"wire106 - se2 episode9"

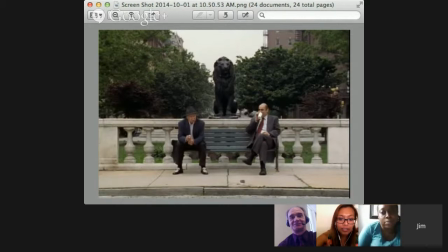Like, they really do have an inside man who's on the payroll, who's warning them at every turn, and turned what was a really potentially big bust in season 2 into a complete bust. You know what I mean? So I do like the shot, not only for the symmetry of it, but then there's also these other illusions
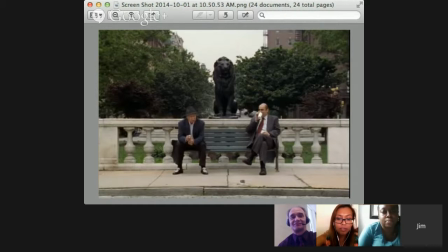to other films and other tropes in this kind of conspiracy genre that this season kind of flirts with to some degree, you know. The other thing about that scene is you don't hear any conversation.
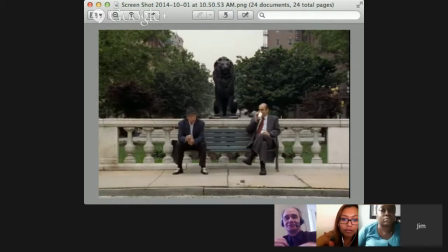You just hear like the traffic, and you see them, two of them sitting there, That's right. sort of talking, you know, Yeah. handing something back and forth.
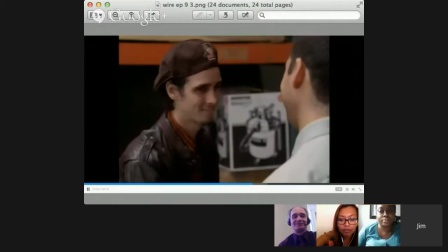Yeah. It's a great shot. Ooh, our man. So was this yours, Lakeisha? Did you? Yeah, that was mine.
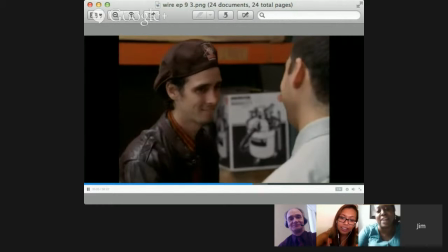I thought it was I thought this was interesting because you have the Hoover vacuum in the background, and he's like sucking up to this guy right kissing his butt so heavy. Especially because what happens afterwards. But you know, in this scene, he's like kissing his butt.
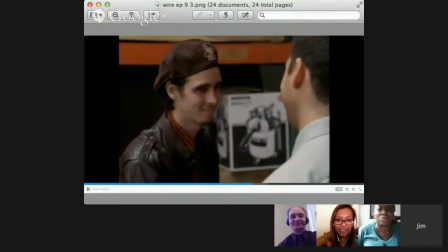He's trying to work things out with them. He's just sucking up to him. And it's interesting because right after this shot, they like clap hands and they're like, yeah, buddy, and then like you said, you know how terribly wrong this goes.
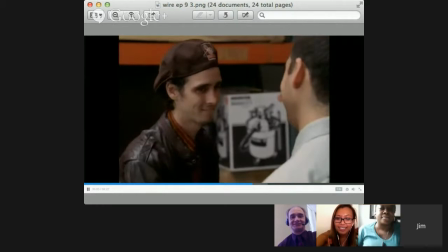But it's an interesting shot, especially with the vacuum cleaner between them. It almost contradicts so that you can't. It's taking the cliche away from the scene. Like you don't really know what's going to happen. You're caught off guard for the scene that comes after that because they just were like slapping hands and laughing and chatting and stuff.
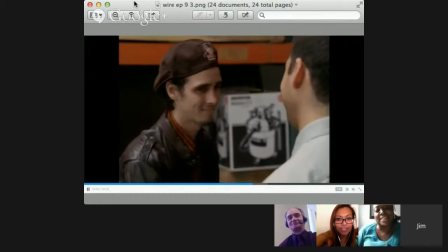Absolutely, yeah, that's a good point. I just realized that every negotiation that or like business deal that Ziggy makes with this guy is in like their storage room, so it makes it seem like all his deals are very like not serious at all.
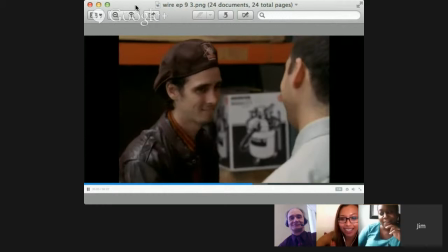Like this guy obviously doesn't take them seriously. Yeah, and it seems to be Ziggy's downfall, right? Like no one takes him seriously. Mm-hmm. Yeah. Yeah. That's what drives him over the edge. Yeah. All right. Let's go. Ooh, another one.
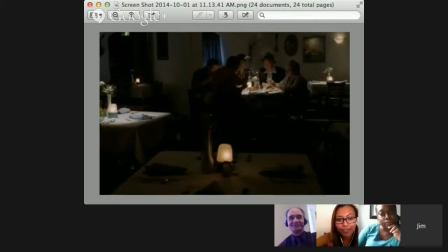This was interesting to me, just the use of like what is highlighted by the lighting. This is where the Greek and all his cohorts are just like
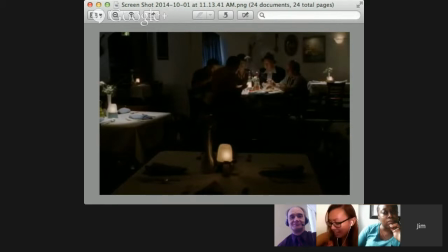having a very secretive meeting together, and it just like they're all in a circle, so it's just very enclosed. It's very exclusive, and the scene is so dark. And with the candles, the lone candles, and the empty tables, you can just tell that this is like there's no one else there.
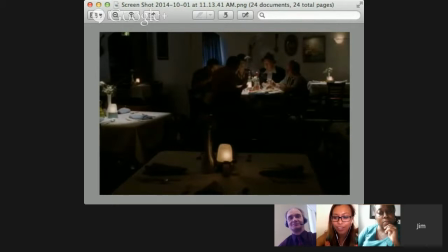It's very serious. It's like they rented out this room for their meeting. Yeah. Mm-hmm. Members only meeting. Yeah. And it's almost like a painting, right? Yeah. It's like the last meal or something.
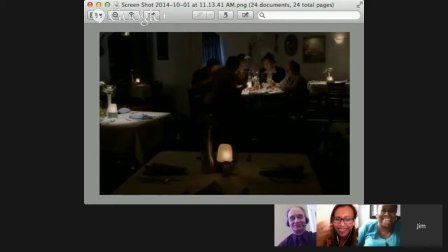Yeah. One of those Dutch masters where it's all dark, yeah. Absolutely, yeah, and it's really got that sense of a cabal of people who are kind of planning and conspiring, right? And so if we think about that theme visually in the design of conspiring and the conspiracy around the Greek,
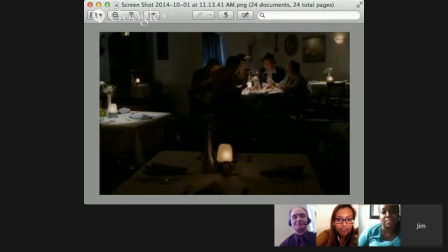who they don't even know, the cops don't even know if they're real. Shots like that really reinforce this notion of conspiracy and the design of those shots, right? Yeah. The picture makes me take notice to what's going on around that table because all the other tables have the same candle in the center,
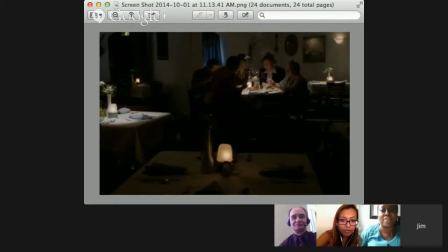but there's no one sitting at those tables but that table. So it directs. It's like she brings your focus. Your focus is brought to that table and what's going on there. Yeah, it's interesting because you start at the light right in front of you in the foreground, and then it points you right back towards them.
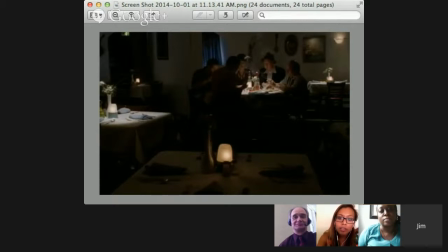And it's interesting, like how visually, like the picture itself is training you how to watch it. Yeah, I love it. Yeah, it's a great shot. It's a good find. I didn't see that when I went through that, and you stopping on that really that's a nice deep.
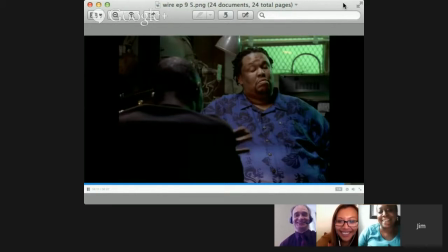Ooh, I love Prop Joe. That's my shot. I thought this shot was interesting because of the green hue light in the background, and they're talking about money and business. Just really interesting, the lighting that she uses in that picture.
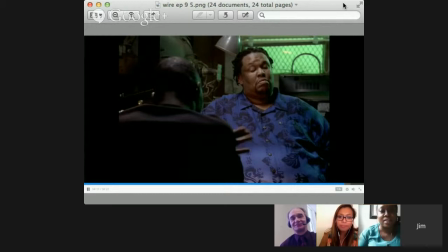And one shot right after that, that green is really like it's on Stringer, you know, like he's the money man. Exactly, like reflecting back on him. And they're having a really intense conversation here about one of the people
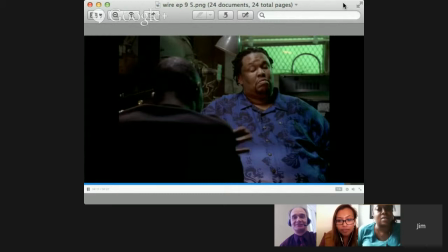back in the 60s and 70s who's kind of like an idol to Prop Joe, who didn't believe in the violence, right? It was all about the business, and it was run like a business. People weren't just shooting each other because they could. Yeah, it's interesting.
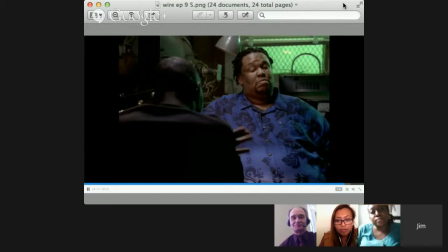Another thing I love about this shot, and I had a similar shot, but I left it out because you really nailed it with this one, which I love, is the one with Prop Joe when he's surrounded by all the kind of stuff in his workspace. Yeah, right? the machines and stuff, like he's just a businessman. Yeah, he's like fixing the toaster.
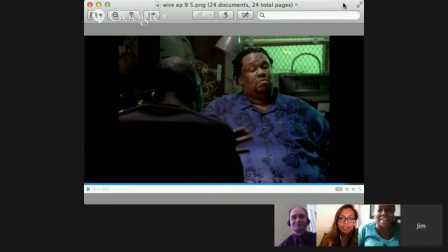Yeah, like he's a blue-collar working man. Exactly. And he's a tinkerer, right? So not only that, like he's got a big workshop, tinkerer. Yeah. And I just love how that's where he lived, right? Like that's his space. Right? And like they both operate the same way.
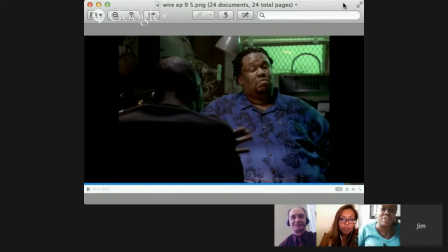Like they have this whole facade of a real legitimate job to kind of throw you off from the side hustle that they're really doing. You know. It's true. And it's interesting how different this is than, say, the Avon Barksdale's, which was a strip joint.
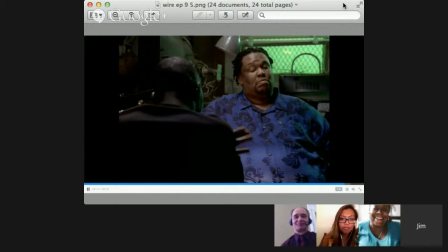Right. You know, this is just kind of like, corner to fix people's toasters. Right. And if you listen closely to this scene, you have them talking, but in the back you have a cash register regularly going.
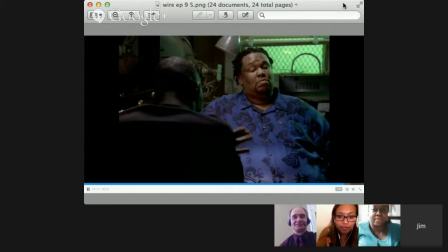So not only does that suggest the money, but it also suggests the fact that this is actually an operating business. Right. He's fixing stuff. So that's cool. Yeah, he fixes the toaster. It says, can't let a $7.50 toaster go to waste or something like that.
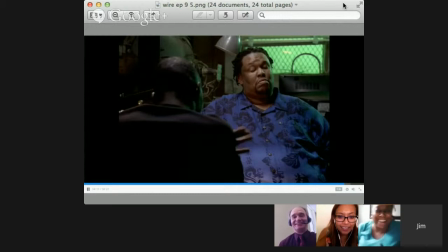Absolutely. It's a shame. Now he's thrifty. He's totally thrifty. Like, Prop Joe is definitely thrifty. Mm-hmm. And he's smart. I love Prop Joe. Yeah. Okay. I mean, maybe love's a strong word, but he's a fictional character. So.
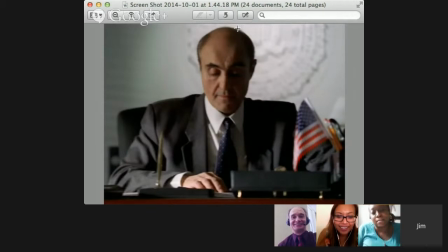Okay. This is one I included because here's our inside man. Here's our informant, right? And you got the big federal seal behind him. And this is a shot that pans from when he's talking on the phone over to when he picks up the phone,
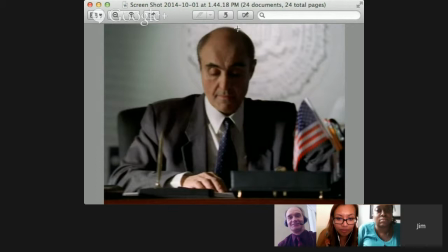picks out his thing, and he calls his inside man to tell him what's going on. And you'll notice it happens regularly. You get the American flag flashed by. And this flag, we saw it in the Union Hall. We see it everywhere.
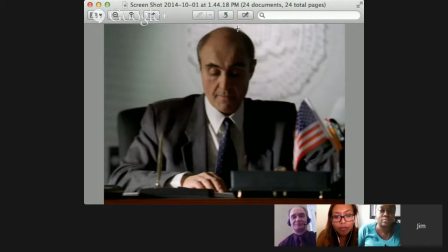And again, a reminder of 9/11, a reminder of the kind of patriotism that was underway in the previous, right after that happened. And then you have people in the highest echelons of government
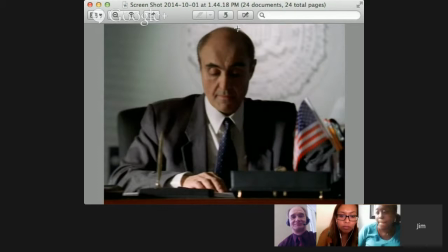basically not only having the flag, but then obviously who are corrupt. And it's that strange moment. You start with the WMD and Bin Laden, and then you have the people in power with that kind of almost like this trope of a flag of patriotism.
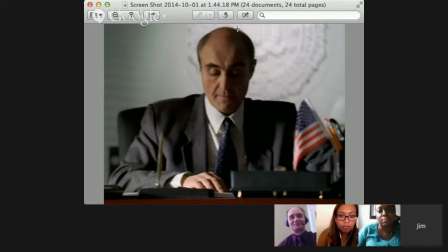And then you look how they're really acting. So there's a pretty powerful kind of design element to reinforce some of the hypocrisy. And I like the way his face is like split between dark and light, gives him that two-faced effect.
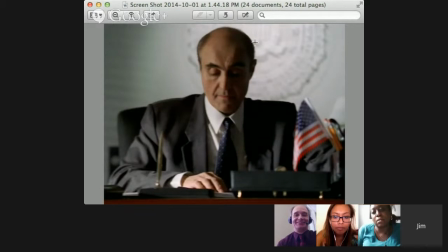Yeah, that's cool. Yeah. All right.
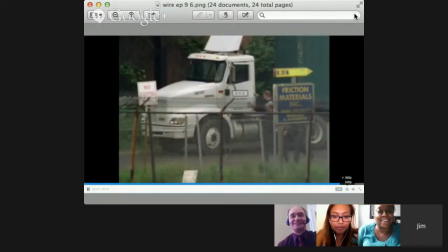Nice.